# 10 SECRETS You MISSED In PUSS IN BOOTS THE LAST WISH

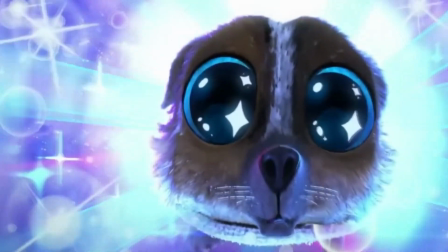(4:09)
Together this mix created such a visual spectacle for us to Another example is in this scene here where they removed the blur
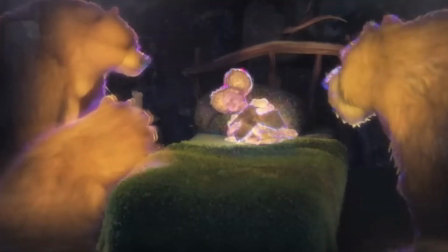(4:15)
movement effect to make it look more artistic and distorted Which made it look way better in the end as we can see on top of this They drew all the characters
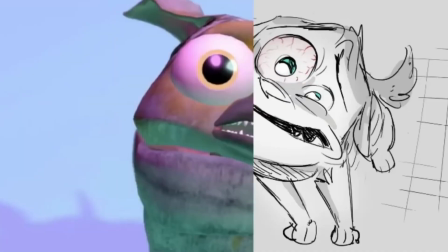(4:22)
like Pareto by hand using 2d techniques on top of the lighting done
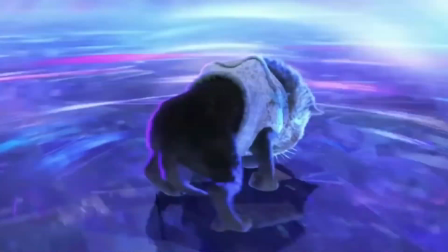(4:26)
previously by CGI The result was an absolutely stunning scenery that makes everything
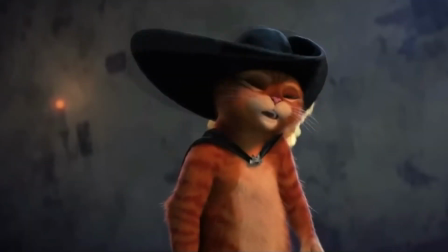(4:31)
more lively and beautiful to watch Helped by the modern technology they made every handmade
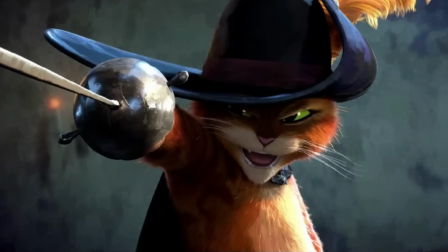(4:36)
painting look amazing And then they combined the CGI animation on top of it
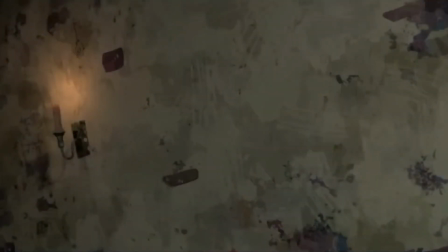(4:40)
to make it look incredibly smooth They elaborated an amazing visual effect where they first created the most original watercolor backgrounds Taking the old animated
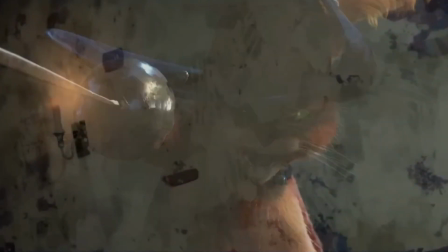(4:49)
movies like Bambi as a reference And then they added the characters layers on top of it to make an original hybrid of visual effects That basically shines from its
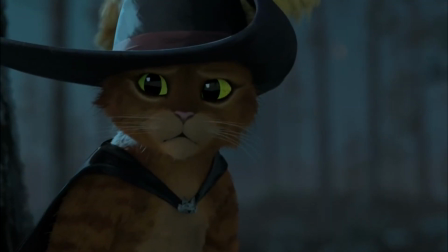(4:58)
detail and fun look This movie is about appreciating and living your life to the fullest because basically it's the only one you've got I know it's such
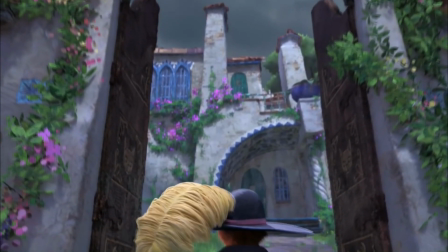(5:05)
a cliche concept but this movie represented it in such an amazing original and fresh way that it made us like everything about it instantly.
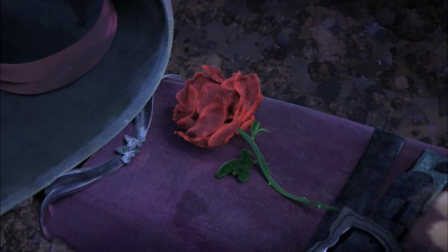(5:13)
This may be an overused topic, but the way Puss in Boots 2 The Last Wish portrays it, it's completely different and exciting.
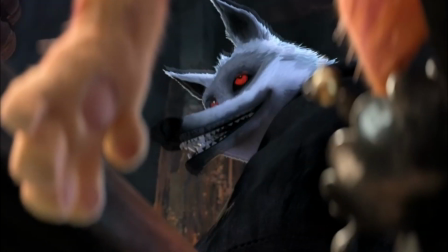(5:18)
When we immerse ourselves in the movie, we basically live in the skin of Puss, and we accompany him in his fear of the wolf, who only him and us can see.
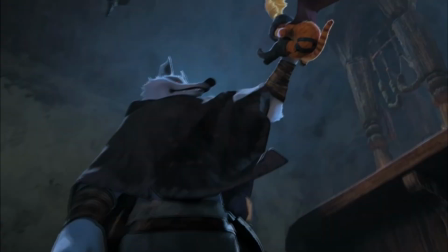(5:26)
Nobody else in the movie can see him besides us and him. And this change of tone in the movie is represented by the different colors used between the happy scenes and the dark scenes,
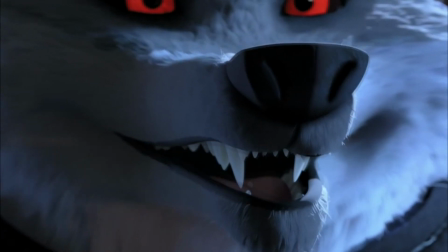(5:34)
and also how the rhythm of the movie changes in chilling moments.
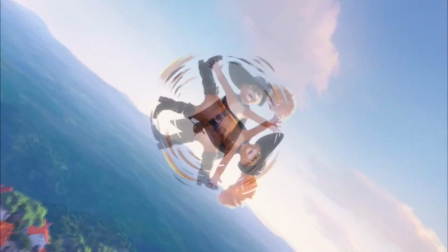(5:38)
Again, to see an example of this, So let's see a scene at the beginning of the movie where we see Puss in Boots knocking down the beast.
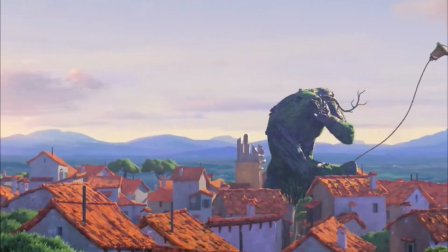(5:44)
Puss in Boots feels like the winner, rightfully so. In his own words, he's a legend.
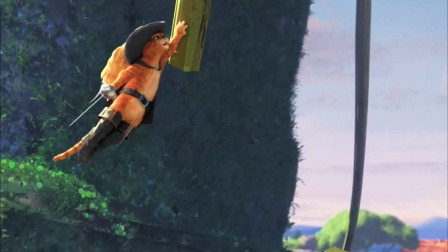(5:48)
But if we take a close look at the rhythm of the movie in this scene, we see that it's accelerated and the movie feels fun.
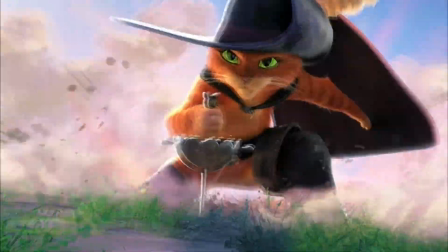(5:53)
Also, if we look at the illumination of the scene, we know that it's very bright and colorful.
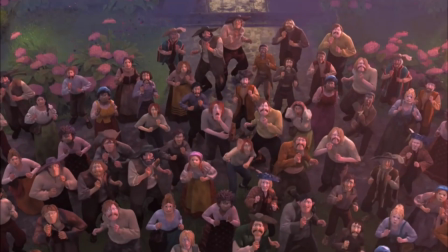(5:58)
But at the same time, in this other scene where Puss in Boots puts a sword right inside the nail of the beast, we can see that the background turns yellow and we see streaks of light on it.
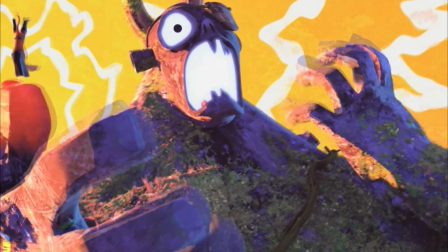(6:07)
And this basically shows us the reaction and feeling of the character during that moment.
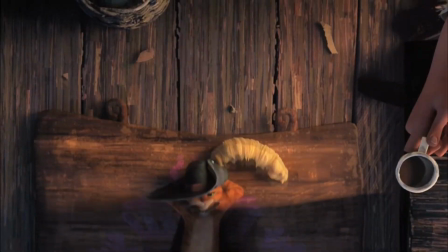(6:11)
The movie is essentially making us connect and feel the character's moments in such a perfect and fresh way that we've never seen before in an animated movie.
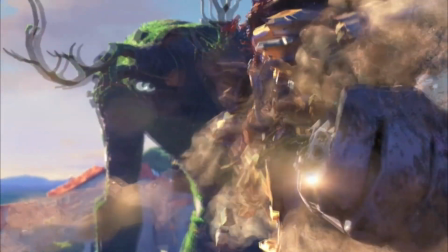(6:19)
We can see this many times throughout the movie, but what also needs to be highlighted here as well is like I said before at the beginning of the movie,
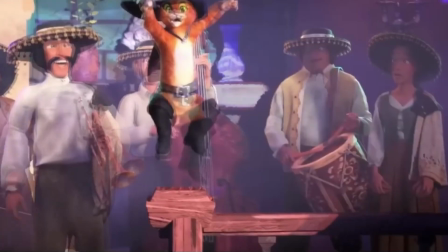(6:25)
they first drew Pusin boots in 2D to then use the illumination technology to make the scenery look more realistic,
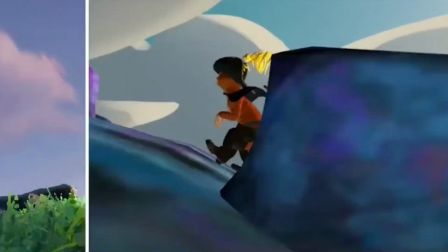(6:31)
fresh, and old school as we see in the final version of the movie. Also, the beast in this scene was painted first with oil.
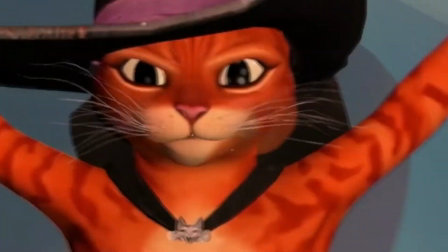(6:38)
They later added the CGI to make its texture look smooth like we see at the end of the movie. It's absolutely beautiful and a visual masterpiece.
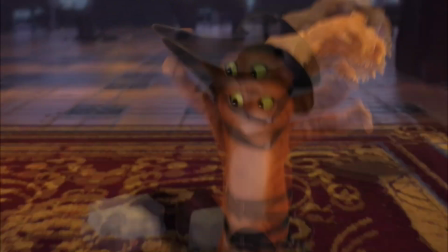(6:45)
If I tried to explain all the details of the characters and the movie and how these mixtures were used to make this movie look as great as we see in the end, I would never finish this video,
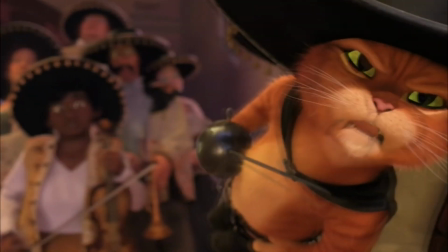(6:54)
honestly. It's just a masterpiece in all of its glory.
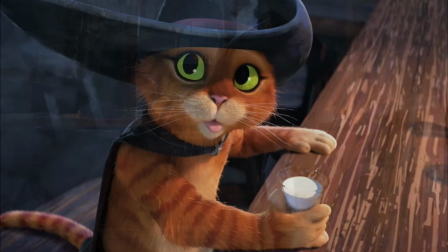(6:56)
But the reason why I'm explaining this is to show you how all of these colors and fun tone change Right when Puss in Boots realizes
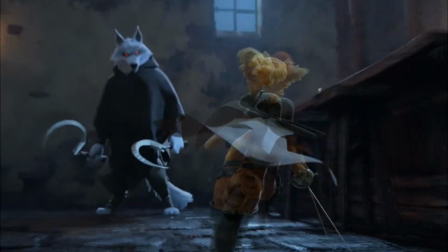(7:03)
that he's living his last life and even more when we reach the scene where he Encounters the end in the face of the wolf face to face and
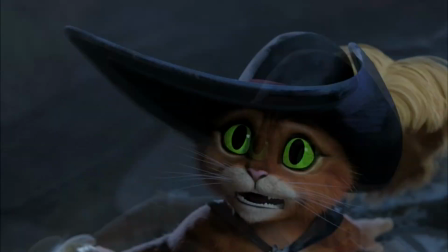(7:11)
to be honest guys I think like every single one of you guys the wolf scenes were the best scenes of the entire movie The whole movie was a masterpiece,
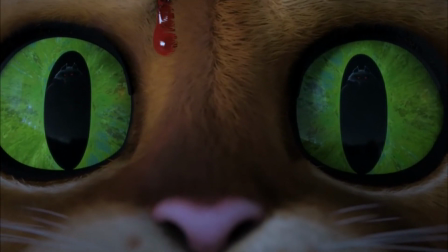(7:18)
but the wolf scenes were just something else his entrance was spectacular The creation of this character also required a lot of work as with
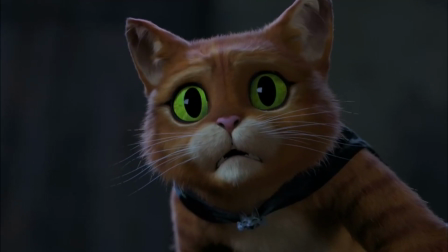(7:25)
Puss in Boots And the point that I wanted to make here is whenever the wolf hits Puss in Boots The scenery and environment turns completely red, black, and white.
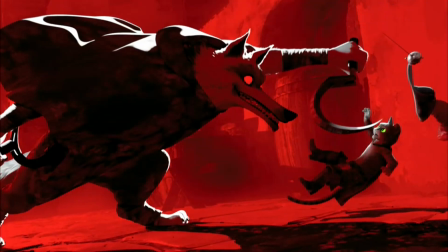(7:34)
And it gives it that special touch that it's a visual show. This, accompanied by a beautifully and perfectly timed slow motion, makes everything even better.
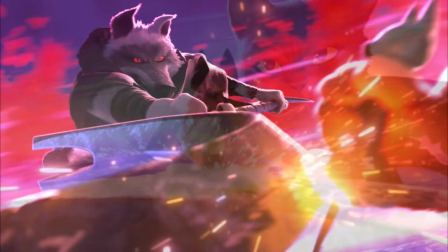(7:42)
And what do I have to say about the background music? The clash between the swords, the step of the wolf when he comes out from the dark for the first time.
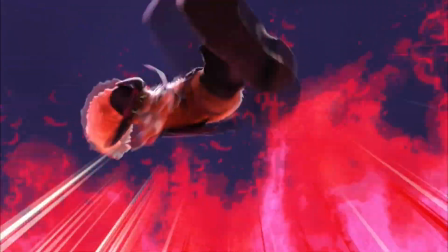(7:50)
Each breath taken by Pussin Boots and the wolf is felt by everyone who is watching the movie.
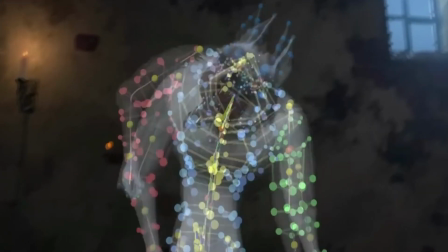(7:55)
In the big screen, this movie is incredible.
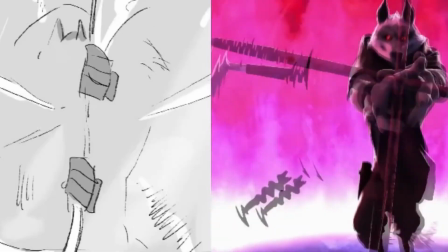(7:57)
It's an amazing feeling that I haven't been able to feel in an animated movie in such a long time And I think you guys can agree with me on that.